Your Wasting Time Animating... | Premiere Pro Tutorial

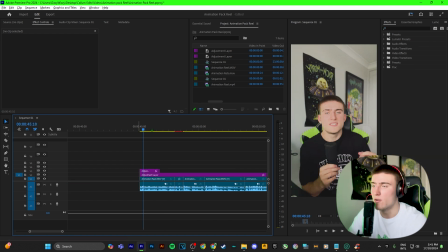So now that I've done that animation for the text, what I always do, now this is for a final product of an edit, is I'll go and drag an adjustment layer across something like this, shorten it a bit to just however long the clip is. Simply go up here, 100, and then just drag it on.
They just look so lifeless.
Boom, looking good.
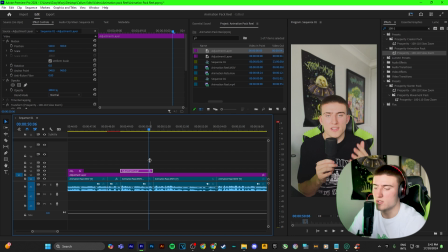Now what that's really useful for is I always use those on especially short form content, is to just keep the audience engaged, keep it something fresh. I'll show you an example here. So just real quick, I've added 3 of these zooms and you can see what I'm talking
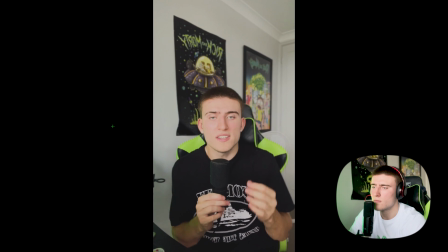about. They just look so lifeless. So if you want to get out of the hell that is boring effects, listen up.
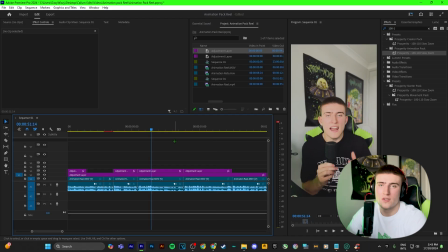Now I could teach you how to add the effects, keyframe it, position it.
So you kind of get the gist of it. It just keeps zooming in and zooming in. Every person on social media uses that, so that's definitely something I would keep in mind. So there's a part in the video where I want everyone to kind of listen to what I'm saying, which is this part.
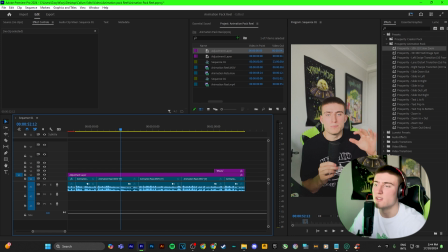Effects, listen up. So
I say listen up. So obviously I want the audience to listen up. So what I'll do is I'll drag the adjustment layer on, and I say listen up around. So I say listen up just before there. And what I do is I drag the adjustment layer to the beginning of when I say it, cut it, because I don't want the zoom going across to the next clip.
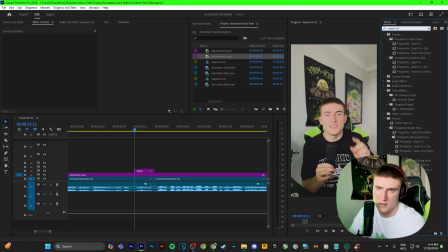And I go up here and go zoom in, drag that on, bish bosh bash.
Listen up. Now listen up.
Simple as that. Nice. Now what I could actually do with editing, it's always trial and error, and I think that zoom is a little bit too slow.
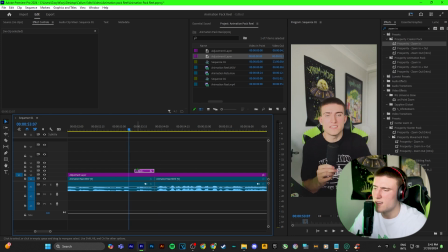So what I might do is there's a little bit of silence here, is I'll go back, drag this across, and let's try that again. Yeah, that looks way better. So that's really like in your face, which is what you want. If the audience is watching, they're like, okay, let's listen up. You know what I mean? So that's exactly what I need.
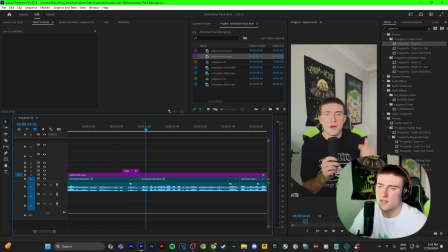Good about that is once it zooms in, cuts back, and it's just another thing that keeps the audience engaged. So yeah, so this is just a little random one. So I'm just going to go preset, make it look all pretty, drag the glow onto it.
Preset pack.
So I said preset back there, and I want that to come in from the left side.
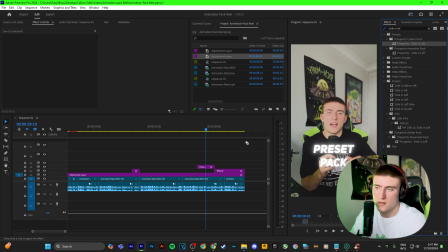So all I do is slide in left, drag drop preset pack. Simple as that. Done.
Drop preset pack.
Again, if you think for your video it's coming in too slow, too quick, all you can do, go to this keyframe and just simply drag that out.
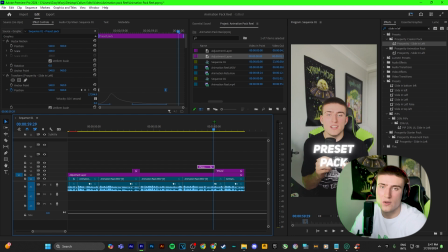Drop preset pack with a free guide.
That is so smooth and cinematic. I actually really like the look of that. When you have text, you always want it to come in when you say the word. So what I'm going to do, so this keyframe right here is fully where the text is still, where it's static after the animation.
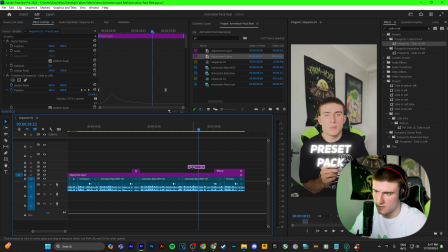So I'm just going to drag this across until it lines up. Yeah, that's good. And then I'll drag it back the rest. So here's what that looks like.
Or I can give you my drag and drop preset pack.
Yeah, that looks really good. Really cinematic. Really like the look of that. And all I simply did was drag and drop and just adjust the keyframes to the speed that I like.
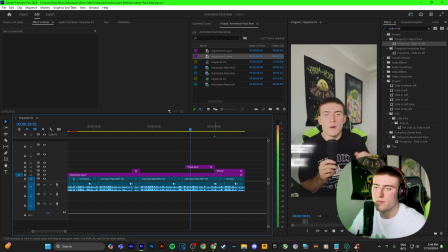So here's what I have right now.
Or I can give you my drag and drop preset pack with a free guide.
And it kind of just snaps away, which is fine if you're cutting to the next clip, but I'm not in this instance. So what I'm going to do, I'm going to go up here and go slide down out, and I'm simply just going to drag that on.
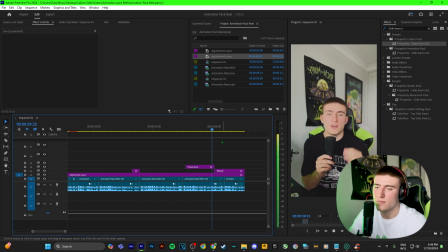Here's what we get.
Drag and drop preset pack with a free guide.
Easy peasy. Now another common thing with text, I know I keep talking about text, but it's the most common thing that people animate, is the pop in effect. So I don't actually say this in the video, I don't say pop in, but just for the sake of the video,
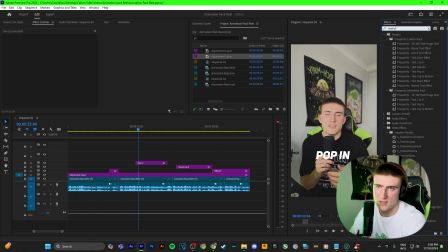I'm just going to go up here, type in text pop in, and then you shall get this. Just drag and drop it, and it gives you that pop in jump out effect.
Add the effects.
Yeah, so that's really common with text in videos for sure. And yeah guys, that's exactly how I never waste time with my Premiere Pro animations.
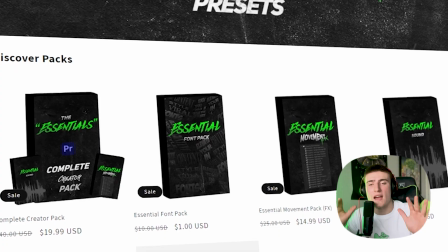If you want to use the presets that I was using in this video to save me hours of my life, check out the description, you'll find everything you need there. Comment down below anything else you want to see, and if you have any questions, ask me on Instagram. Subscribe, take the leap, and I'll see you guys in the next video.